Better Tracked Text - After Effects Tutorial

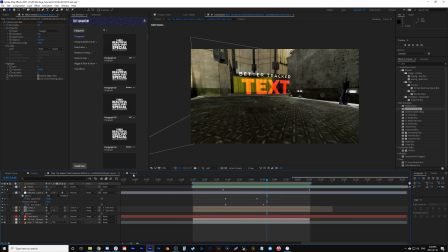One thing you could add to the shot, I'm not really going to do much now, but if you go back into your text layer,
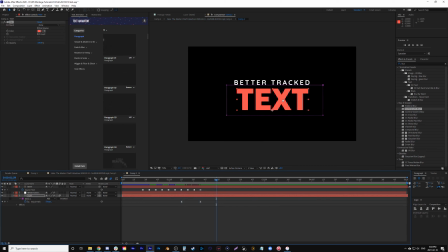you could get like a gritty wood texture or a rock texture and put it behind it and make it like its track, like its alpha track, so that the texture is on here and moving. Or you could even do a bit here. Let's go noise. We'll do it actually on this.
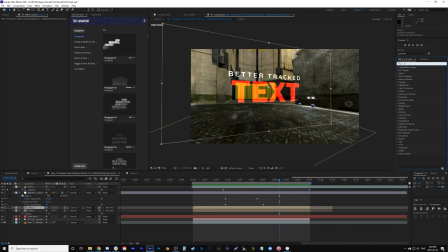So I'm going to click my text layer, the top one here, and go noise or grain, I guess.
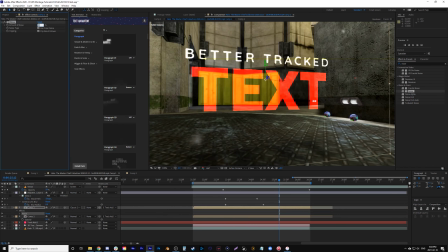Grain might be what we're looking for. No, noise, same idea. Let's have it go 40%, which is like way too much. So let's go 15%, just to add a little bit to it.
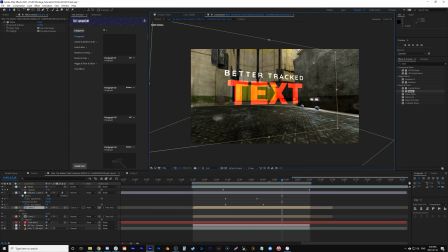What does it look like full quality? Yeah, something like that. But you could do fractal noise and have it slightly moving in the background.
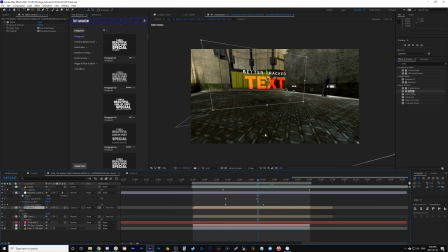You don't want to do too much so it looks cheesy, but you want to make it look good. So now, after we've done all that, also you could add dust moving, but it doesn't look as good. Or not dust, or fog or smoke, but I find it's a lot simpler to kind of cheat it with the dust particles.
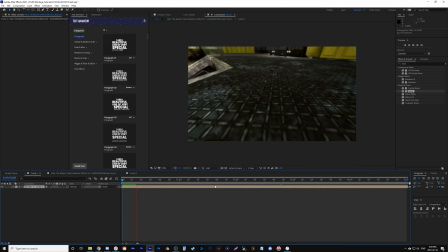Let's go back to our original composition. So this is our original one here. This has everything already inside it. Now what we're going to do is something I do on all my tutorials, I'm sure you all know by now, is we're going to add some camera shake.
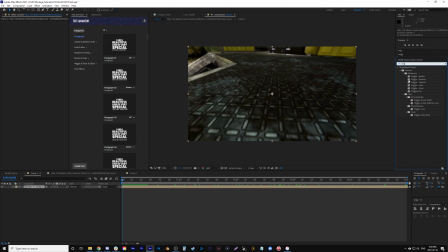So let's type in wiggle, grab wiggle position and wiggle rotation, hold shift, grab both of them, put it on here. It's going to freak out. We're going to change the wiggle amount. Actually, we'll change this, keep the speed at 1, but the position amount to 10.
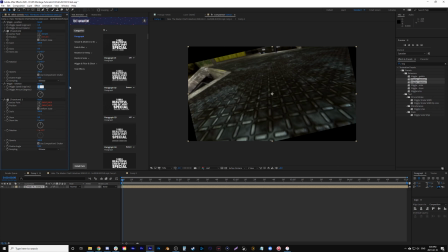We're going to change the speed of the rotation to 0.5 and the amount to 2. Now let's just play with the scale. So we have it moving inward. So we could do like a vertigo where I actually am like scaled in a little further.
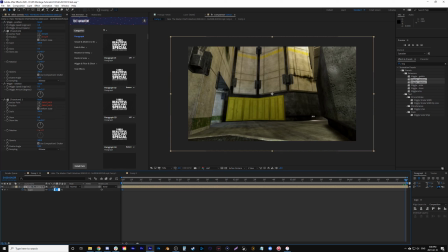Let's say 121. And then at the end, we go down to 110. Just do that because we need some room for the wiggle.
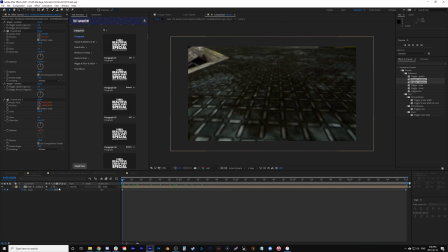That might look too crazy. Let's calm this down to 115. And let's play with the rotation just for fun too, because now we have the space to work with. Let's say a -2.
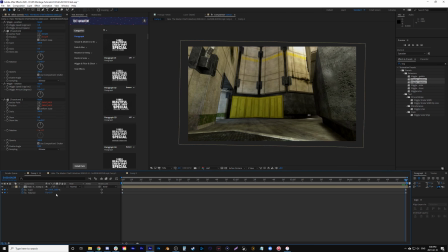And we finish on a +1. Sure. Let's render it out and see what it looks like.
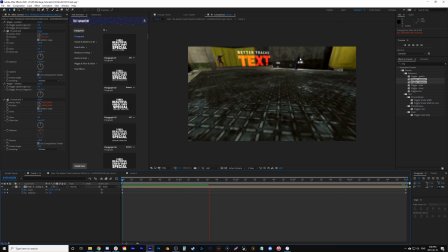Dust particles don't look the best, so you could fade them in more. I kind of just start with them there. But if you have them fade on, it might hide the fact that, I mean, it is just a 2D layer tracked on here, and we're trying to make it look like it's 3D in the shot.
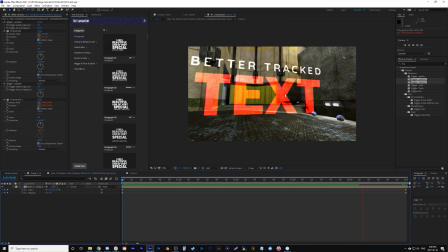You could go crazy with the particle world, particle effects in After Effects to really do it nice.
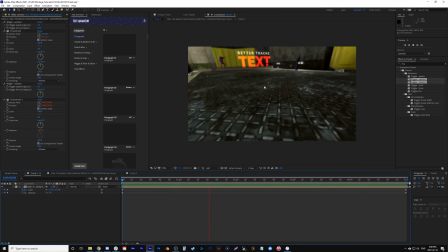But again, this is just a quick example of faking it and making it look good. Boom, look at that. We have 3D text tracked on this layer, and it's more interesting than just placing regular text there.
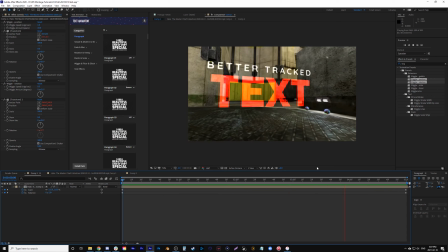So there, a simple rundown. I mean, I dragged this video on really long because I kind of was going with it and showing you that, I mean,
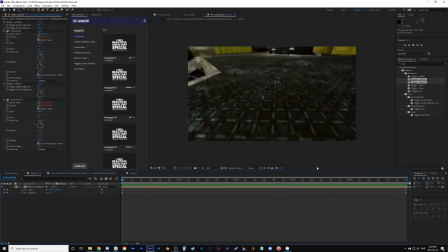each thing is tweaked and changed depending on your shot and the situation. And I was kind of making up some of it as I go, because that's the way it is when you're in After Effects and you're playing around with things. But the point is, you need the text to be moving. It's a good idea to have 2 different fonts, have 2 different colors.
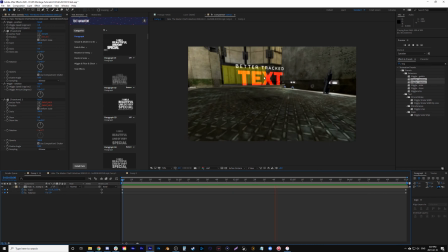I like when they're somewhat transparent so you can see through it like this, but I mean, it's up to you. You don't have to do that. But I'm having it build, you can have it take away. And then I like the dust particles, honestly.
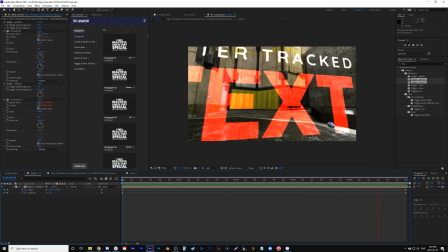I think it helps. Some people might not, but you could have some kind of other particle or item tracked.
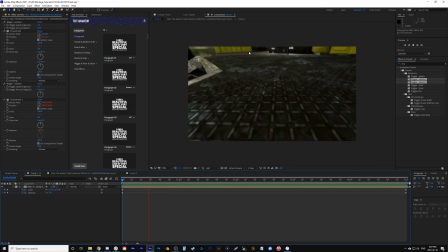You could have another image tracked and maybe have, like, say the Halo gun, like the sniper he's carrying is tracked, but it's moved forward in Z space, or I mean, whatever it is to bring forward here, just to have multiple elements tracked within there to make the scene come to life.
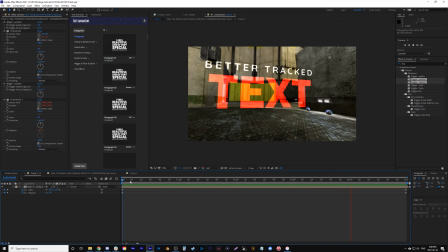The camera shake just really makes it feel like it's within the scene because you're shaking after it's already been tracked and consistent and stable there.
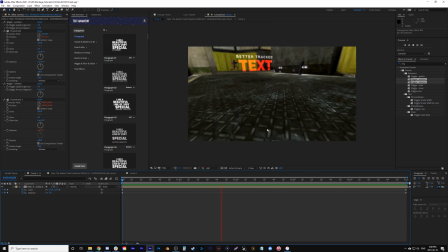And it all comes together just to make it look more realistic. There's tons of other things you can do with it. You could add motion blur, like real smart motion blur to help with the tiles here. You don't have to add the camera focus change that I did, but I mean, it looks great.